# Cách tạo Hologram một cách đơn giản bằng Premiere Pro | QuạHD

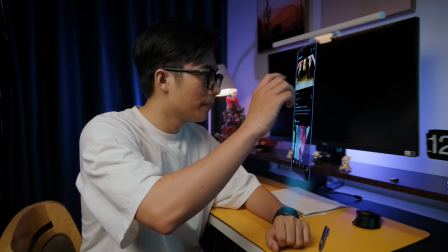chắc chắn là sẽ có những cái lúc mà các bạn cần cái hữu ứng như vậy thay vì chúng ta sâu ra cái màn hình điện thoại đúng không Hi
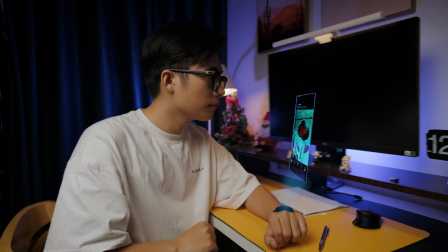xin chào các bạn lại là mình dự hô đây và chúng ta trở lại trong một cái video hướng dẫn về hologram vẽ đít trên adobe brimmer thì cái làm hologram này ở trên brimmer thì nó cũng đơn giản và rất là dễ phần lớn các bạn mà muốn tự làm theo kiểu để phục vụ cho công việc bình thường ấy thì vẫn xài cái thích này được Tại vì nó dễ và cái hiệu quả nó cũng cao Cơ mà nếu như các bạn muốn làm trên App Effect thì cũng được thôi Mình sẽ kêu Bồ Công nó làm 1 cái video hướng dẫn về cái này Để cho các bạn tham khảo các bạn làm theo cho nó dễ Hôm nay thì chúng ta làm trên Primer trước Làm cái này thì nó cũng không khó lắm đâu Các bạn chỉ cần biết 1 chút về Basic 3D là được rồi Và có 1 chút về mắt thẩm mỹ là ok Rồi giờ chúng ta sẽ vào trong cái phần hướng dẫn
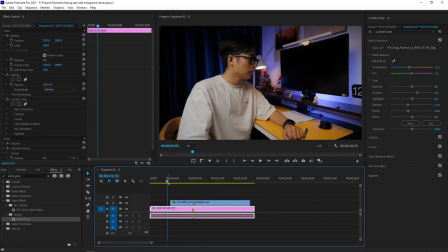Bước đầu tiên chắc chắn là các bạn phải đồng bộ cái màn hình hologram Với cái cảnh mà chúng ta lướt lướt cái ngón tay Đương nhiên là khi mình lướt lướt ngón tay Cái màn hình nó phải chạy đúng
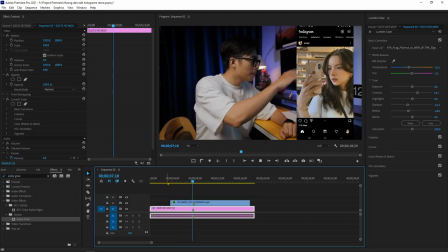không? Chứ nó delay hay là nó chạy trước thì nhìn mắc cười lắm Không đúng lắm
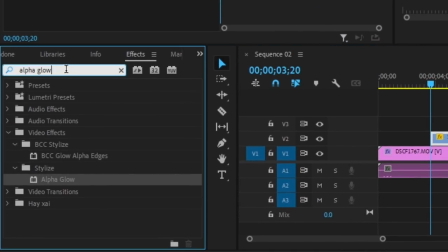Sau khi đồng bộ xong thì mình sẽ thêm một cái effect crop Vào trong cái layer màn hình điện thoại
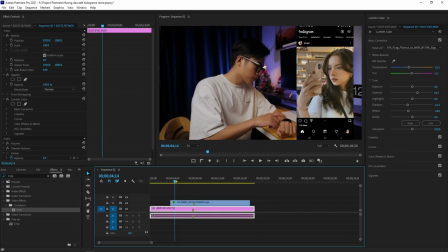Sau đấy là mình sẽ căng kim thời gian Đến cái cảnh mà mình chuẩn bị bấm vào trong cái đồng hồ ấy Thì mình sẽ đặt một cái
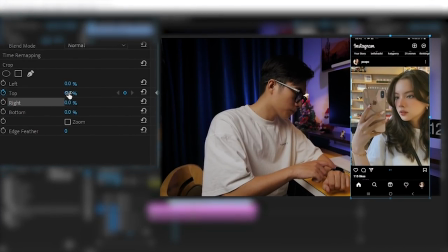keyframe Keyframe này ban đầu chắc chắn sẽ là 100 Tại vì lúc này cái màn hình hologram nó chưa hiện lên mà Đúng không?
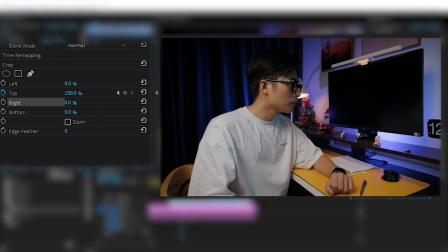Mình phải cho nó biến mất đã Rồi sau khi bấm lên cái tay xong Thì chúng ta sẽ đưa cái thông số trở về bình thường Đây các bạn xem cái kết quả này
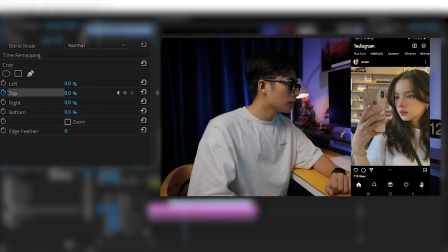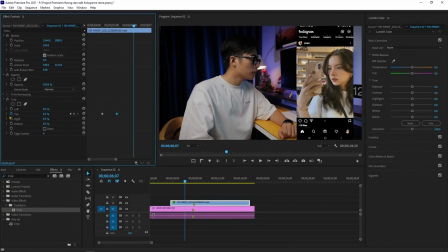Được chưa Và đương nhiên là để 2 cái key này nó mượt hơn Thì các bạn nên sử dụng es in hay là out gì đó để nhìn nó smooth hơn Còn nếu để nó chạy bình thường thì trông nó hơi chá một tí Ở đây á,
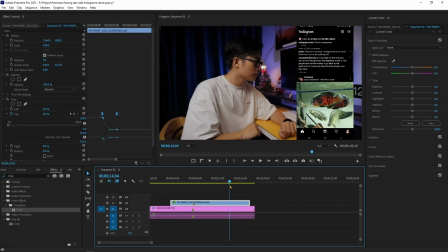khúc này thì thực tế là các bạn không cần phải xài crop đâu Các bạn xài 1 cái trang nến sảnh bình thường cũng được Miễn sao đúng lúc cái cảnh mà mình bấm lên trên cái màn hình của đồng hồ ấy Thì nó hiện lên cái hologram Nhớ nha Đương nhiên là sau khi cái hologram nó hiện lên Thì mình cũng phải cho nó biến mắt lại chứ đúng không Thì mình sẽ kéo lại về cái phần cuối
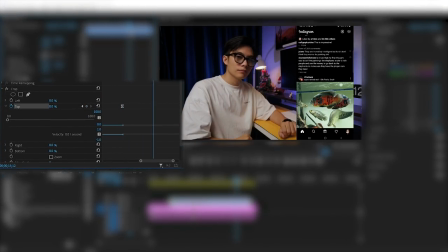của cái layer Lại tiếp tục canh cái cảnh mà mình vừa bấm 1 cái đồng hồ Thì cái hologram nó sẽ biến mắt Đương nhiên phần này sẽ đặt keyframe ở trên phần crop tiếp rồi
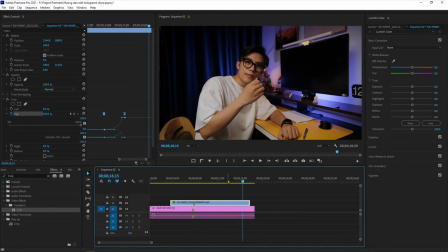Ok, bây giờ thì mình sẽ chỉnh màu cho cái layer màn hình điện thoại nó tách 1 tí Thì đương nhiên là có thể giảm Lumetri Color này
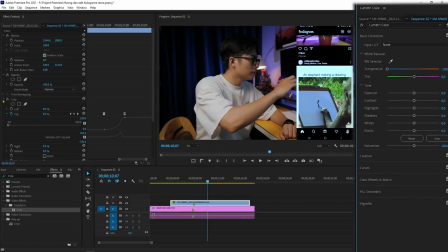Các bạn kéo thêm một effect tên là Alpha Glow nữa Effect này sẽ làm cho cái layer của các bạn nó có cái độ phủ xanh xanh bên ngoài Nhìn nó rất là công nghệ, rất là tech luôn Nhớ đổi màu nha Ở đây thì mình xài màu xanh Tại vì công nghệ thường thường nó dính tới màu xanh nhiều nhất Đó,
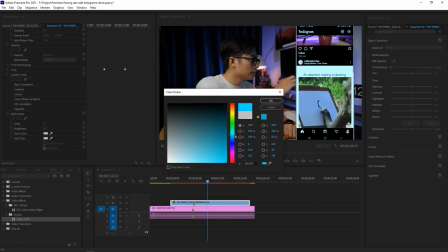thì các bạn sẽ thấy được một kết quả khá là ngon lành